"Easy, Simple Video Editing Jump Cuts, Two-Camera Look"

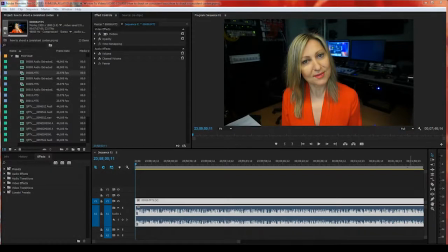Okay, hi everyone. So in this video I'm going to show you how to create video that looks as if you shot with two cameras but you actually shot with one.
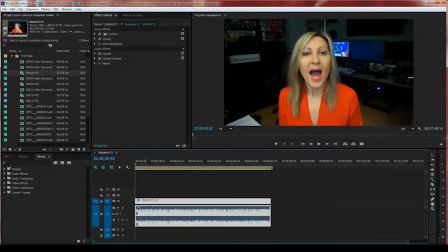Now if you're looking directly in the camera and talking to the camera just like I'm doing now, let me turn the volume down. You don't need two cameras unless you really want to. Just remember, if you're shooting by yourself, two cameras, you're gonna spend more money, first of all.
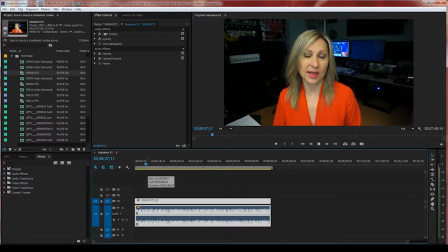Second of all, you're gonna spend more time on lighting and setting up. Then the two cameras, they need to have flip screen, or maybe you need to have a separate screen that you plug in,
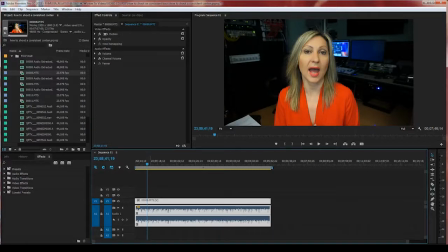external screen, and so you can see yourself and frame yourself.
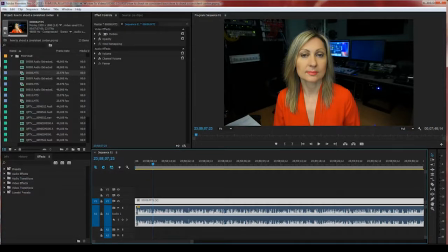For example, I used to do that as well. I'll shoot with one camera, but here's what happens. Okay, it takes less time, but it doesn't look that great. So I'll show it to you now. Okay, let's turn the volume up.
Hi everyone, this is Luchia, founder and creator.
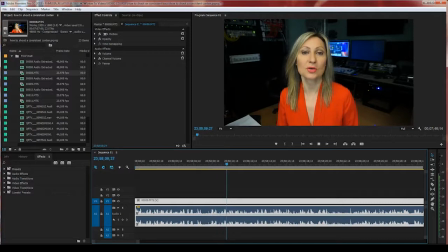Now look at here.
Founder and creator of Luchia, founder and creator of Woman-to-Woman TV, Luchia.
Let's say somewhere that I did a mistake.
Create a content on a consistent basis. I see so many people, including so let's say
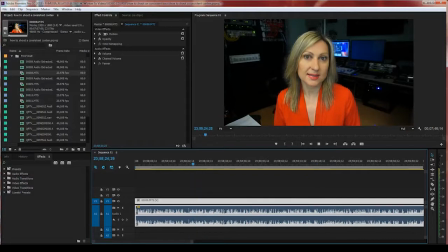I want to cut this part from here to here.
I did a mistake and I don't want this part. So we're using the razor tool, that's what it's called. So we cut the parts that we don't want, remove it. If you right click, ripple, delete, it will splice the clips together.
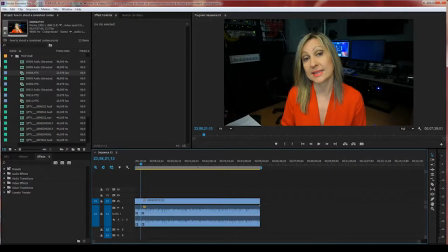So now as you can see, there is a cut.
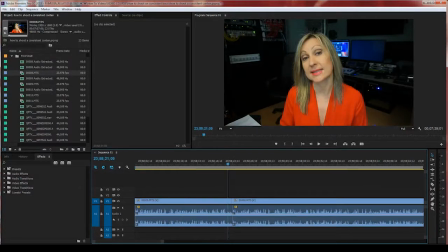So this cut, it's not gonna be a smooth transition to the next clip, to this one. From this one to this one, the transition will be interrupted. And you see, it's just me with my head down, and now I'm up.
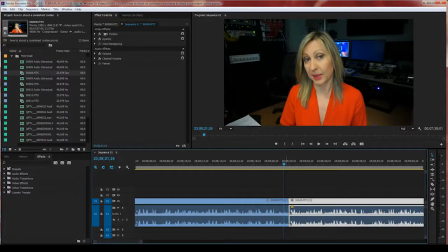So many people leave it like this, and I've seen a lot of YouTube videos, which is not bad. If it doesn't bother you, fine. I just think that it can be better.
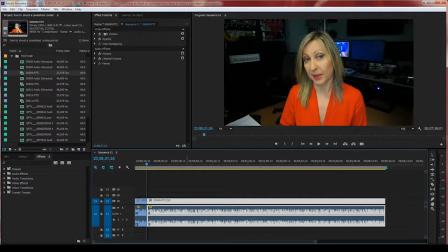So what I do is, first I brush the whole clip. I just watch the whole clip and listen for any other mistakes. So let's say, for example, here,
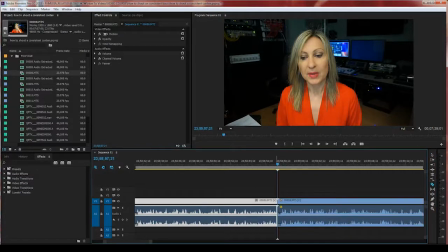I did a mistake again, and I want to cut it again from here to, let's say here. Start again from here. And I delete it, and again. So those are the two spots that I cut, here and here. Now, what I usually do is, first,
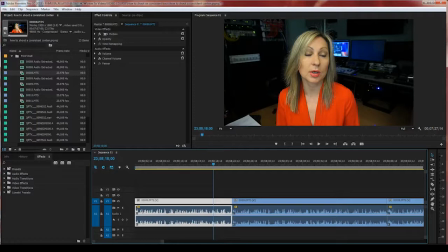keep in mind that when you do that, your frame has to be set up a little wider. So this is kind of tight because I wasn't intending to do that editing. But if you want to do the way I'm going to show you now, how to achieve that two camera look,
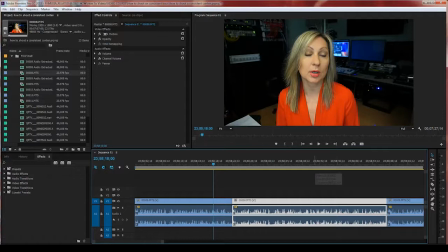then you need to open maybe a little wider your frame, not up to your chest, but maybe up to your waist. So it's waist up. And what we're gonna do is that first clip, we'll leave it like this,
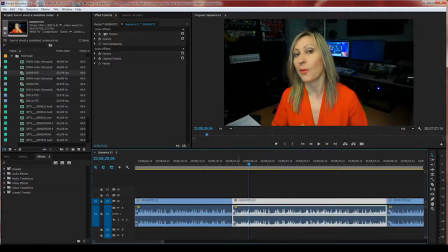and we'll go to the second clip that I did the cut already, and I made the other cut right here. So what we're gonna do is we go to the effects control, motion, and we see here scale. We're gonna scale to, let's say, 122 or 120.
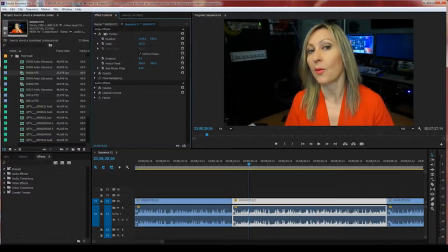Something that you like. And then we move the position a little bit to the right, so we can keep that rule of the third.
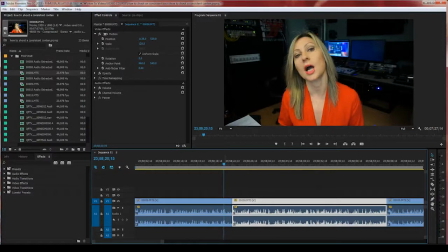So now when you play it,
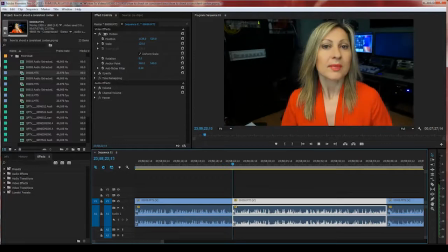look where the cut was, it's not that obvious.
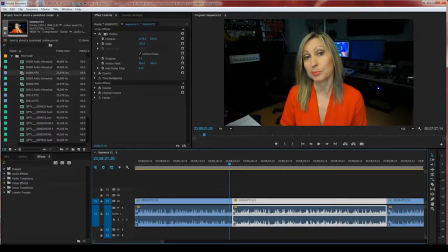It doesn't really bother you that much, the cut, because it's as if it's a different shot.
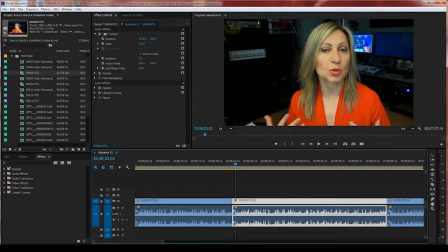And especially when you move it a little to your right or left, depending if you're looking, like my body, it's a little turned towards my right or camera left. So I'm positioning myself to the camera right side of the frame.
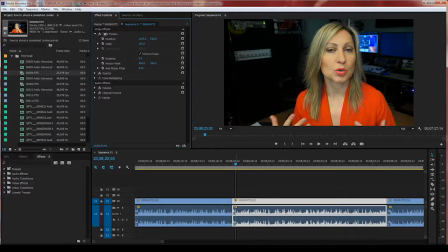So, and I'm looking a little towards the left. If you're looking the other way, then you do this way.
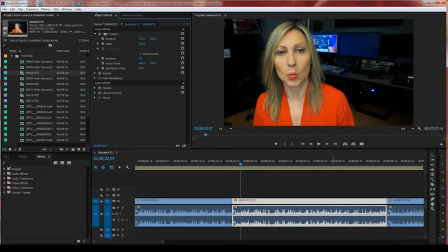And actually this is not even too bad this way. So here and then right here, actually this looks better, as if there's a different camera. Now sometimes if you don't move the position this way or this way,
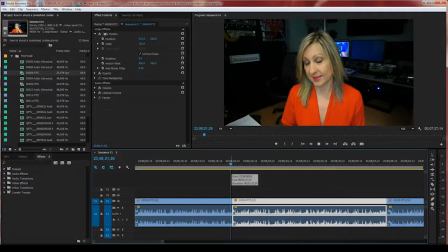and you keep it centered, it will look again as a jump cut, and it's not that nice. It's as if you didn't really do much. Jump cuts are usually, even if you have two cameras, you can have jump cuts.
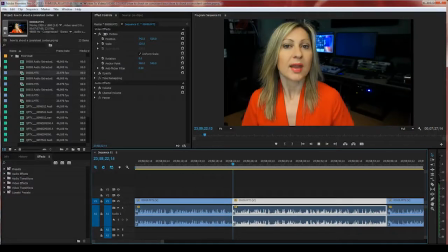Jump cuts, you have them when you position the two cameras one next to another very, very closely, or the camera, it's one camera from the same position. What you want to do is position two cameras a little far from each other, maybe a feet max or two.
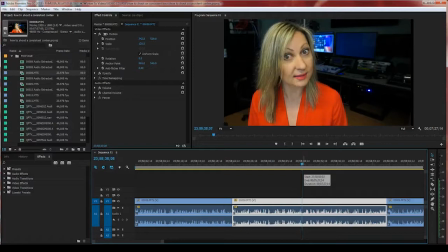But then, like I said, you need more setup, more lights.
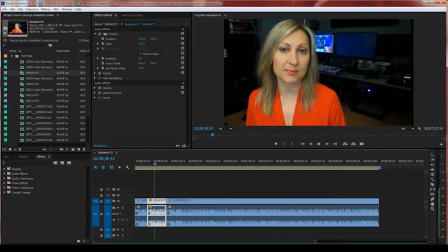So now we did one cut and we changed the scale.
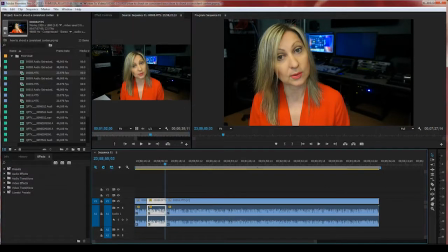We rescaled this clip right here. But if you do it only once throughout the whole video, it's gonna look like a mistake.
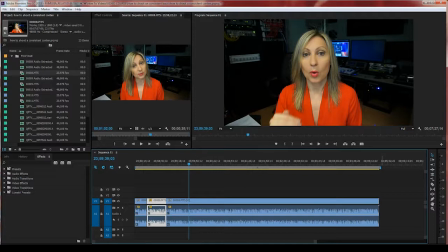So if there are no more mistakes in the video, I'll go through the video and see if there are a few other mistakes. Let's see, right here and right here, and I do another cut. I take it out, I splice it back. So now there's another cut right here.
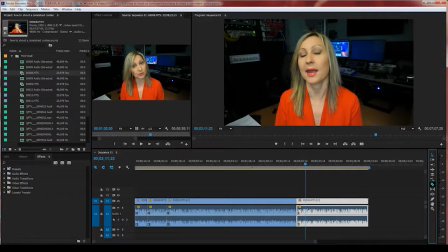But what you want to do is a little, to feel a little more consistent, maybe purposefully, you can make on equal distances cuts, and maybe you do another cut right here.
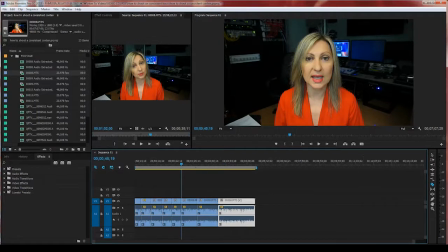So now you have few cuts, and what you want to do is the first one is the wider, the second one was the tighter.
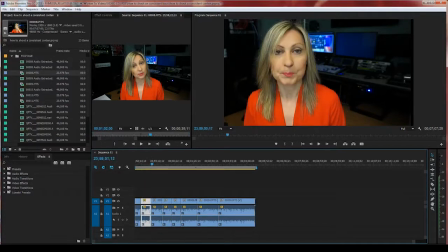So we rotate them. The third one will be the wider.
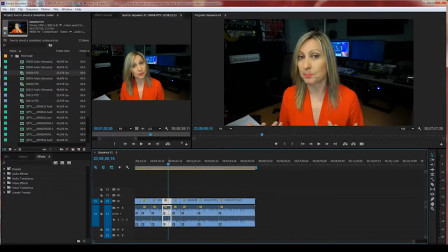Now the fourth one will be the tighter. So we will just copy, Control C, we'll copy motion,
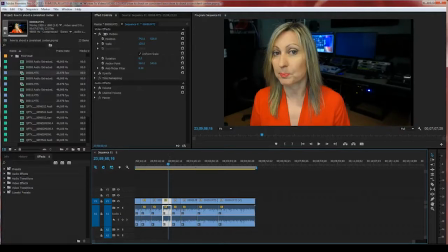or you can just type it, type over here 120, and then you gotta remember the same numbers. I just copy and paste. The fifth one, we keep it the wider.
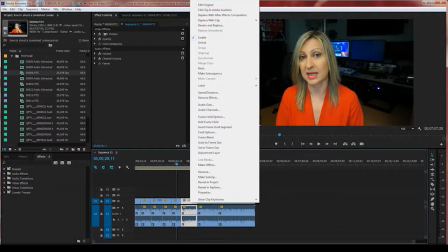The sixth one is the tighter,
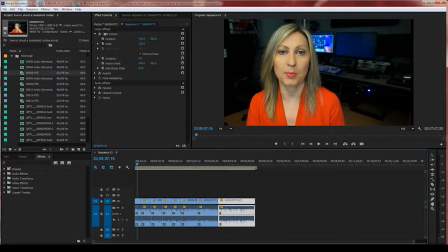and you rotate, and then the last one is the tighter. So it just goes like this, from wider to tighter, and it doesn't look like a mistake because it's consistent throughout the whole video.
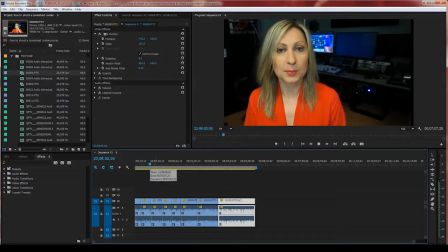So now you achieved with one camera a look that is as if you shot with two cameras instead of using two cameras. If you want to choose to shoot with two cameras, fine, or if you want to choose not to spend a lot of time on editing,
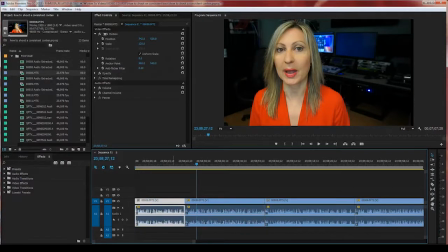you can just keep the way we had it before and have that jump cut like we used to have,
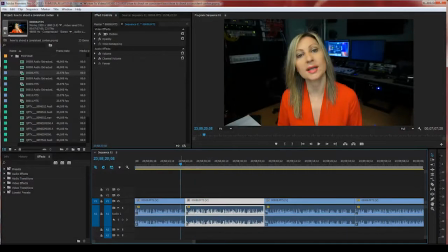like this. But in my opinion, it's better to have something like this, from here to here.
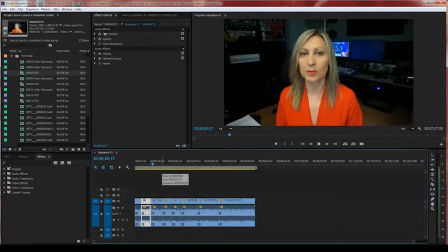This way you don't compromise from your look and you don't spend too much time. So this is for this video on how to create two camera look when you shoot with one camera, and I'll see you on the next video.